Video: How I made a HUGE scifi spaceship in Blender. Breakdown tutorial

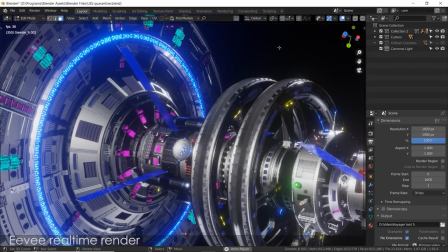Hey, this is Daniel Grove with another video tutorial for Blender. I'm going to be breaking down a recent project I call the USS Quarantine,
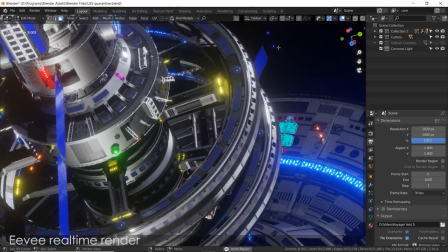jokingly, because I started this huge spaceship project right around when the shutdown happened here in Texas.
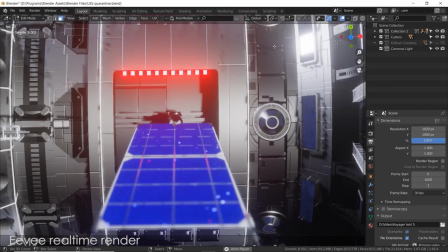So I didn't have any photo shoots to do, didn't have a lot to do, so I said, hey, I'm going to start something big. I'm going to work really hard on it and see what I can come up with.
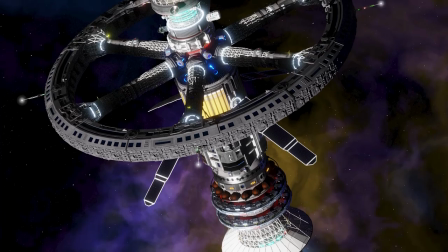And I had made a large-scale spaceship before, and I really loved how it came out, and I had learned a lot since then.
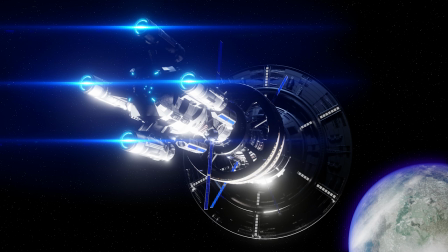So I figured, hey, let's try it again. let's see what else I can make. And I am very proud of what I made is one of my favorite things I've created in Blender.
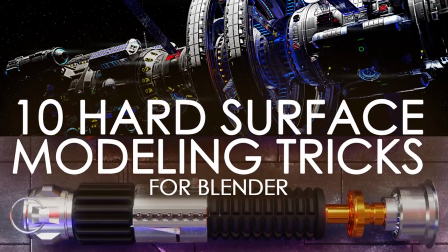It got a lot of attention being on the thumbnail for a recent video I did and had a lot of people asking, you know, can you show us that spaceship?
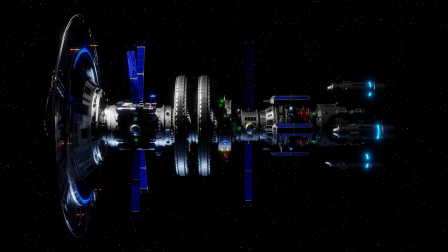Like, can I download it? Can I, can you teach us how you made that? And I thought to myself, well, I can't show you everything because it took forever.
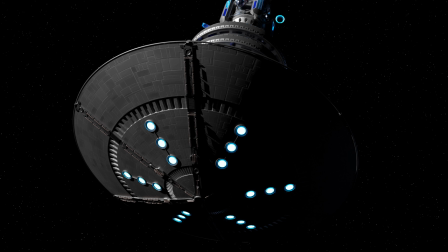I mean, this would be like a whole like series, just so much video just to make this thing again.
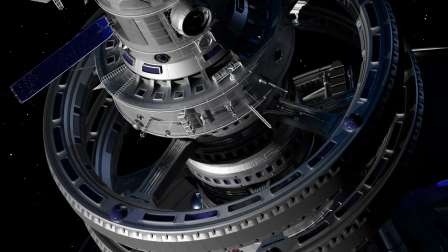But I figured I could make at least an educational breakdown video showing you the individual pieces I made, how I put it together, and also some interesting stuff that I learned while making it.
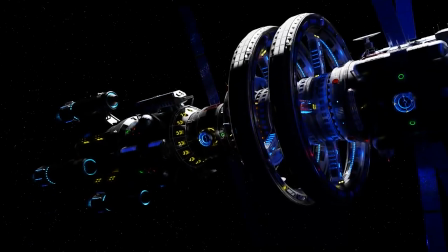So unfortunately, my computer can barely handle rendering this. It just takes all night to get like two or three seconds.
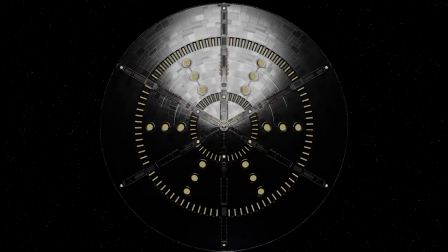So I really wish I could have a high definition render of this thing. I've only got like a few clips made, sadly.
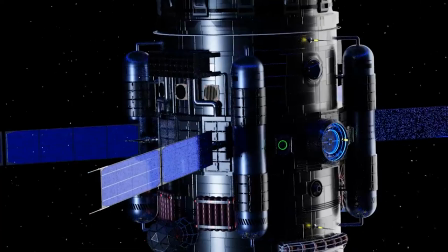But yeah, before we get to looking at the individual pieces, let me give you a few numbers here. The file itself is 124 megabytes.
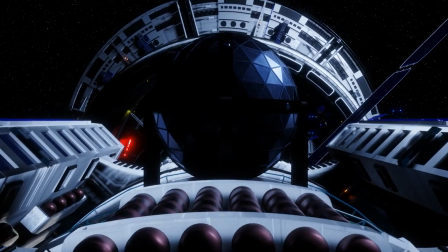There are over 3 million triangles in the project and more than 50 materials.
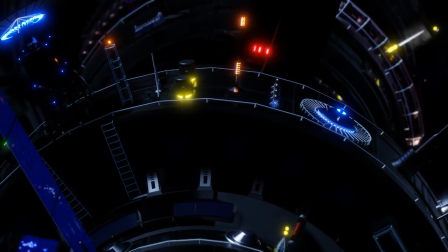When I sat down to make this thing, I had to figure out what I wanted to make and why.
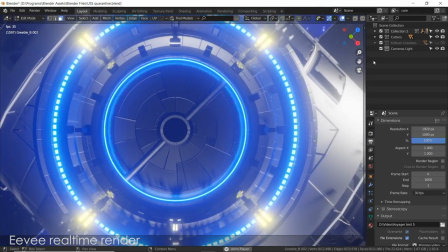I had to kind of run through my sci-fi, you know, database of knowledge and kind of wonder like, what kind of ship is this going to be?
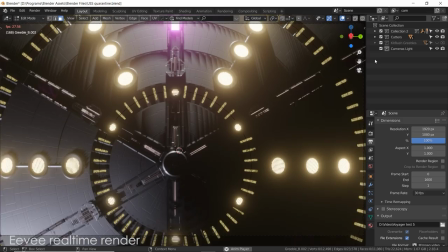Because I feel like if you're going to make something big like this, whether it's a spaceship or a village or a weapon or a vehicle, you have to kind of decide on things.
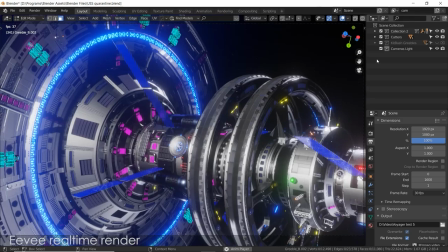You have to decide what role is this thing going to play in the world that it lives in.
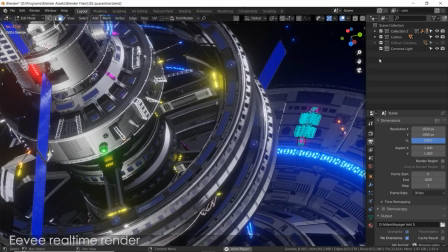So I had to decide that this spaceship was going to be an interplanetary ship that could travel close to the speed of light.
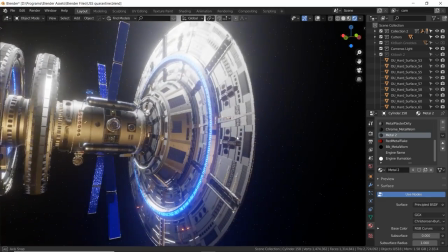And that's why I have this large disc on the front. That was the first thing that I started with was I wanted to have some kind of protective shield or a shield projector
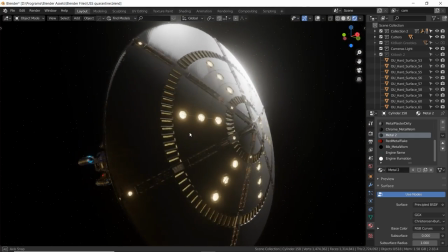on the very front that could protect it from subatomic particles and physical debris and other,
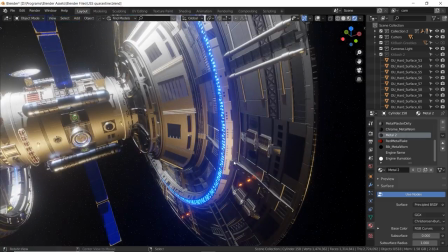you know, extra dimensional stuff while it's flying super duper fast through space, because that's definitely a problem.
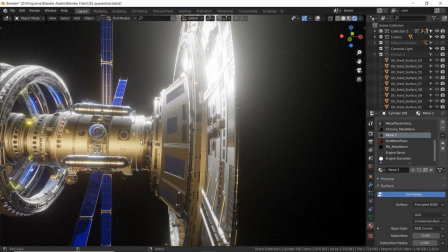You will obliterate yourself if you hit so much as a small piece of rock. So I said, okay, I got to have something on the front to make this somewhat realistic to protect the rest of the ship.
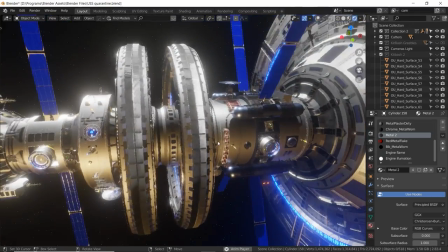Next, I wanted people to live on it with simulated gravity. So I gave it these spinning rings. And I also wanted it to be for scientific research.
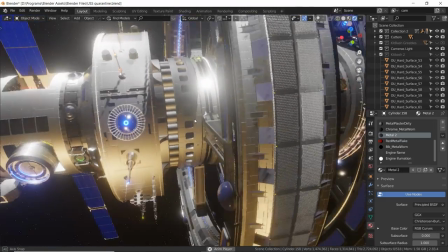So I gave a whole module dedicated to sensor arrays, scientific instruments, you know, dishes and all kinds of cameras and stuff like that.
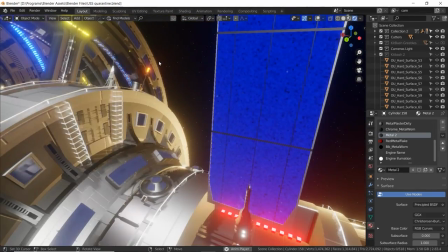I also gave it some ports so that astronauts could come outside and fix things or work on stuff.
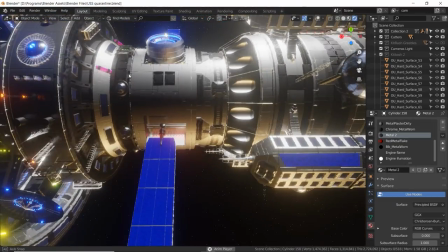And also so that other ships and pods and capsules could dock with it and connect, you know, through the docks, just like the International Space Station.
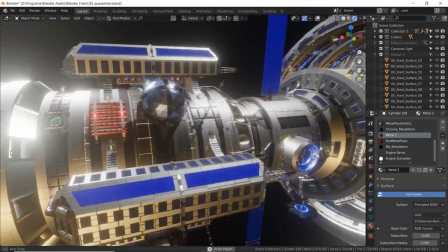I also gave a cabin for a scientist to live in or work in, as well as a number of tank storage devices for fuel or collected energy.
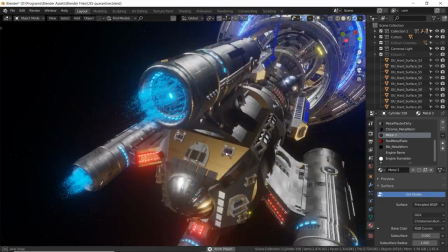So I definitely put a lot of thought behind what I was making, and it really helped me kind of guide my creation process so that I wasn't just making stuff random and you know
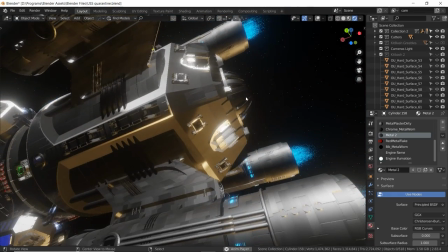throwing random ideas together because that doesn't always turn out very well so let me show you how I first
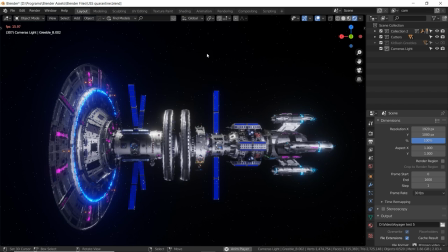started this project before I had anything made I basically just sketched my basic shape ideas that I had in my head and that guided you know what
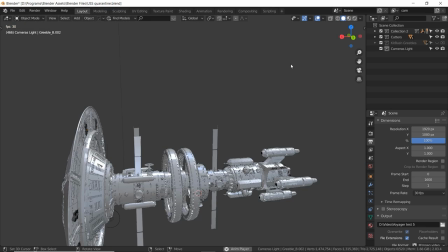I would make in detail later so let me switch this to object mode stop my animation get my grid back I feel like I don't know
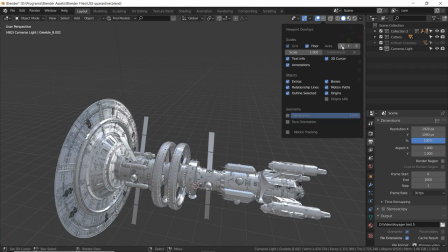where I am without my floor there we go oh and my x y and z or my x and y you can turn these on and off by going to viewport overlays. If you turn it off, everything goes away, even like object selection and everything makes it a lot cleaner.
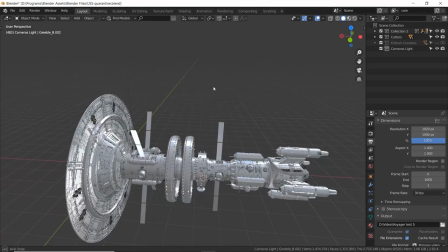But if you want, you know, the overlays and add-ons, you can do that. I'm actually going to open a brand new blender file.
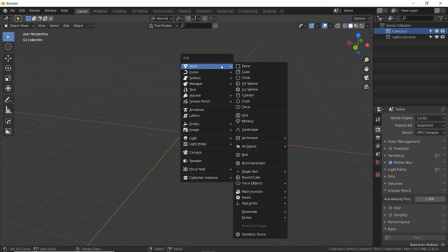I think that that'll just be easier. Okay, so with an empty scene, what I made first was probably the front dish, which I started with a cylinder.
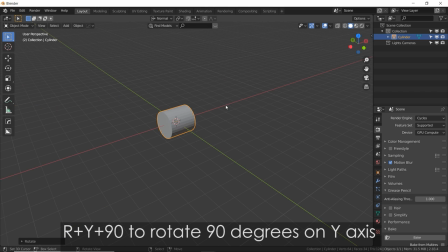RY to flip at 90 degrees, press at 90 and enter. In edit mode, I scaled it on the Y to make it thinner. And I grabbed one of these back faces, because I know I want it to be a cone or conical shape, so I size it up real big.